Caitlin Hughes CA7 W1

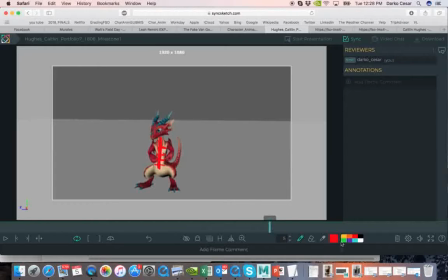Now I know that there might be actually a problem with simply with the construction, because this goes down, protrudes back the tail, and
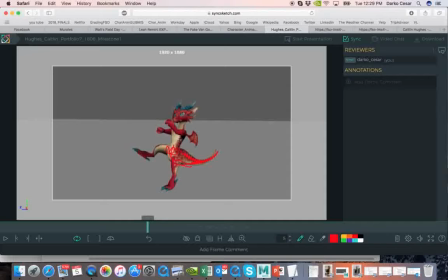I don't know how that really works, because like I said, I'm not familiar with this rig. But if it's possible, I think it would be nice to explore possibility of the hips here, right,
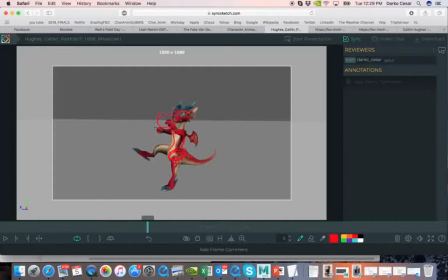and getting maybe a little bit different posture with the controllers on the spine. Now, I'm not saying that actually this pose is supposed to be like that.
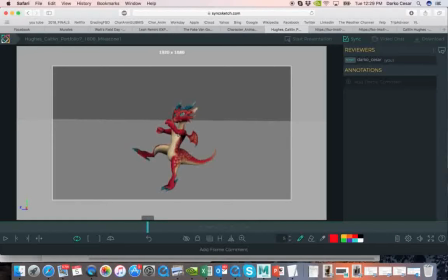I'm just explaining how actually you can maybe maneuver those controllers to get more flexibility. Now, this pose by itself might be actually okay.
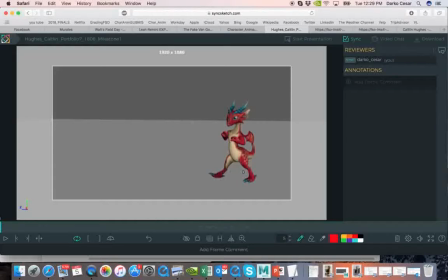So let's go from beginning. Alright, so we have a character standing here and ready to go. So anticipation, I guess, kind of like going down before moving
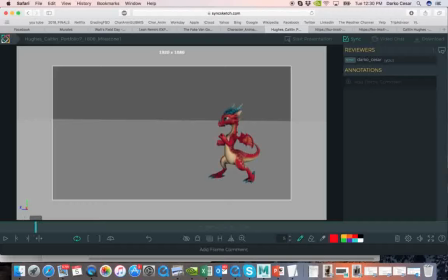forward. So this is down pose. Down pose. Alright. Now what I'm missing here from down pose to the new contact, it's
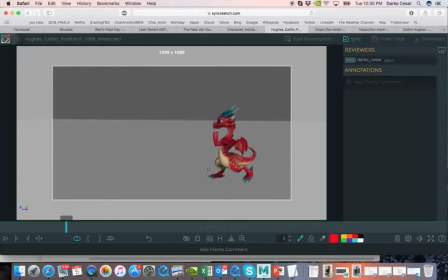few poses, but this is blocking, so I assume you're gonna put it in. We have a register for this foot, so it's gonna be this pose here, so that's fine.
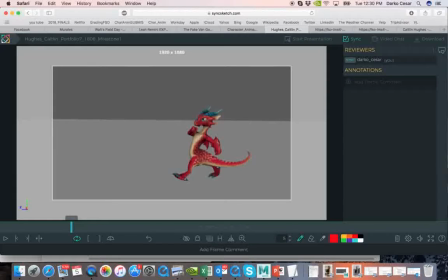Maybe this one as a contact, I assume it's a contact, so maybe it can be just a little bit higher, so that actually we can see visibly that when this foot goes down,
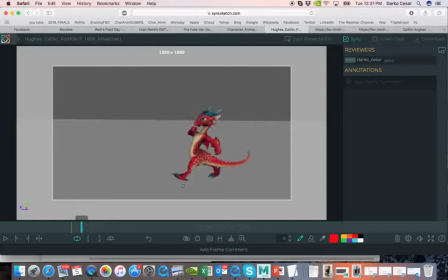actually I'm not sure, is this foot down or not? Or if it's in the air. If it's in the air, then it's fine.
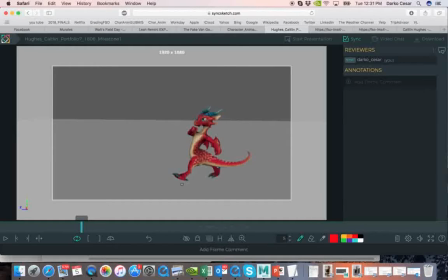If it's on the ground, then I guess it cannot be, because I assume this is on the ground. Yeah, sorry. So this one is on the ground
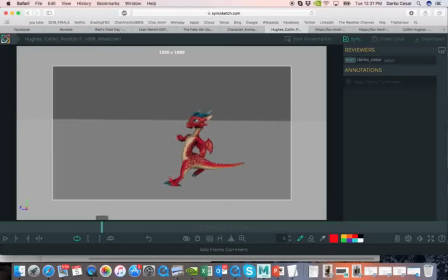with a heel, and that's why I would actually rotate a little bit higher, so that we can see visibly, boom, going down.
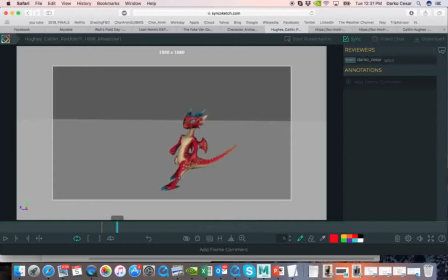So if we have this angle of the character coming in, I assume it's supposed to be a little bit faster speed, right?
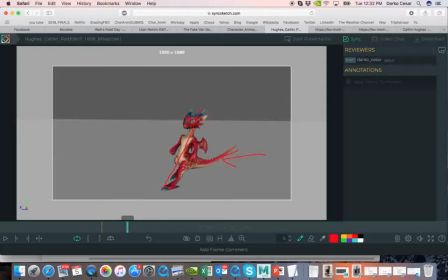Goes down. Well, in order to get up, I would definitely here go even more down.
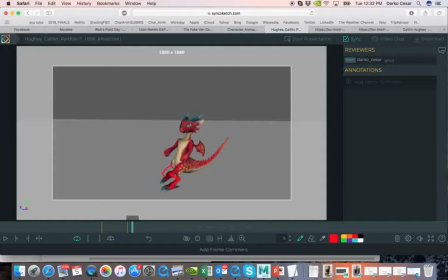I would make bigger squash out of this pose, so the character would go down, and so this head would be probably somewhere here.
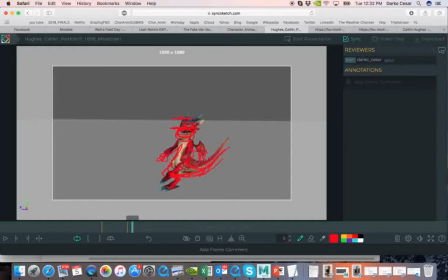So that much I would push it more down, because for this kind of jump up we need a nice anticipation. And if you have any kind of reference as a live action reference, it doesn't matter if you were maybe looking at some
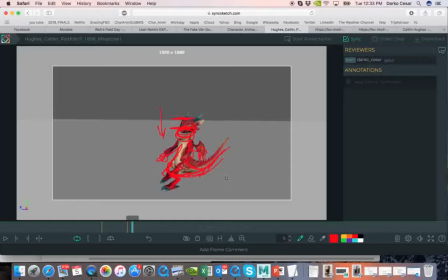movie, or maybe even shooting yourself, you have to always push those poses that are in reference. You cannot just copy live action reference for animation, because it's never enough.
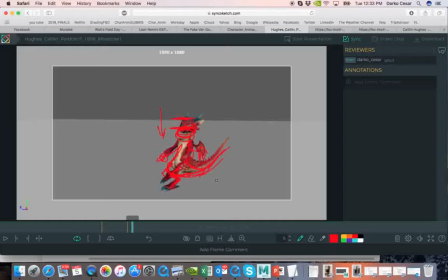It always looks kind of flat. It works for live action, but when you translate to animation, it's always kind of flat. It just doesn't feel right. Doesn't feel enough.
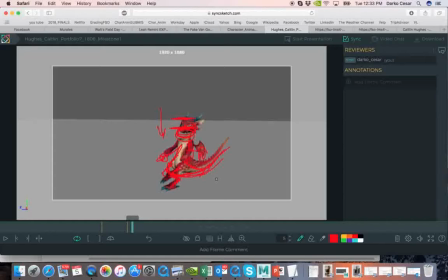So that's why we are pushing the poses. And well, one of the 12 principles of animation is basically exaggeration. So we have to exaggerate the poses. All right, so from here we go up.
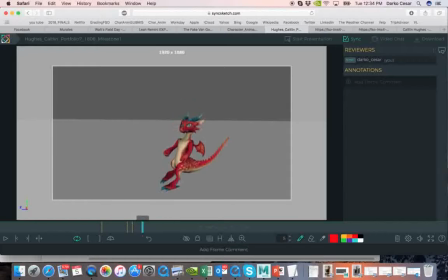All right, so the pose might be fine, but the problem that I have is the character is coming from here, right? So as the character is coming here, goes down in that anticipation, and then jumps.
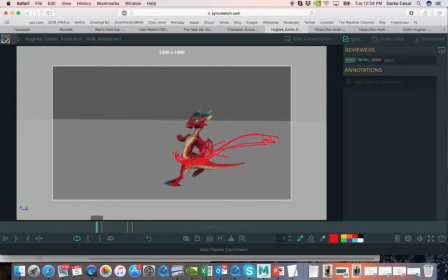It's almost impossible, and you should try. If you don't believe me, you should try. As you run in and you squash and then you jump, it's impossible to jump upward.
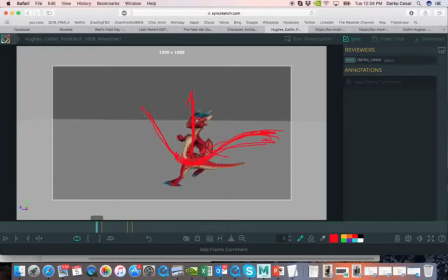It will always be jump like that, in an angle, because there is a force that is coming from this side. So when you jump up, it goes like that, and then after the kick, that kick still has to go that, like after kick, right?
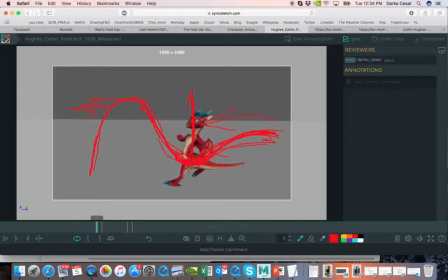The body will go down. So you see that wave? That will be natural wave of this action. So it's impossible to come in,
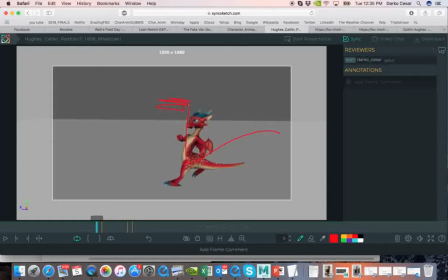jump up, kick, and then even as I think you have a go a little bit back. So once again, as the character is coming in, nice squash needed here, and then
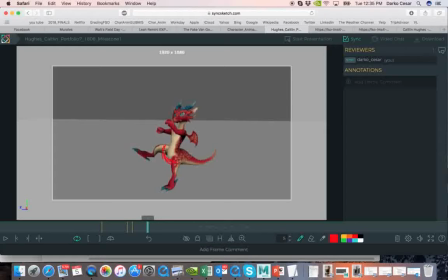this probably would be better pushed a little bit forward, and then this definite. You see how this one goes just straight up? Well, I you know, that's really
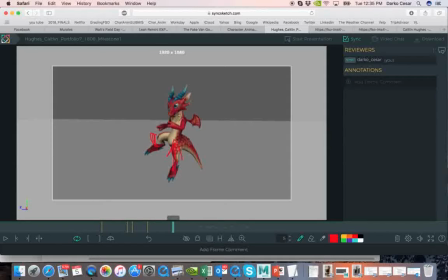hard, and it would look more natural if you push this pose more forward to get this arc.
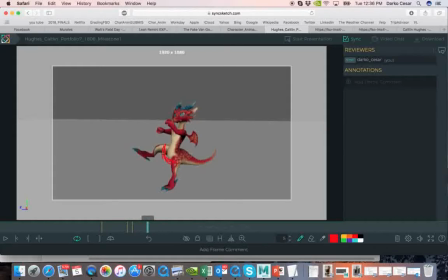So this one's squash, this one a little bit, I think, forward, so the leg will be connected here. Then definitely this one will be moved all the way here.
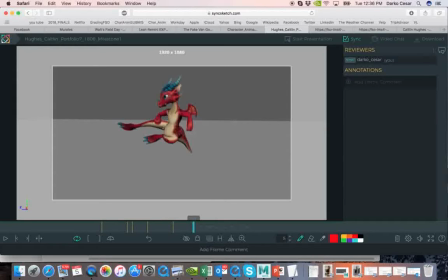Again, you see, if the character was running and jumping, I think
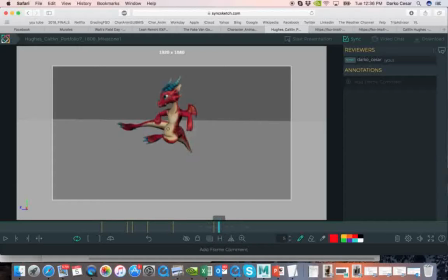definitely from here the character would go a little bit, you know, forward. It wouldn't go just down.
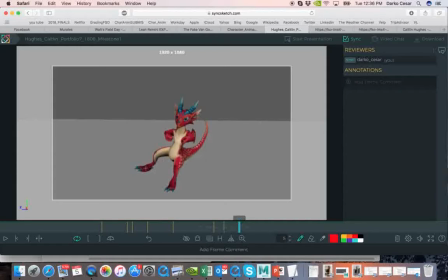So all this, what is happening here, would actually happen probably somewhere here.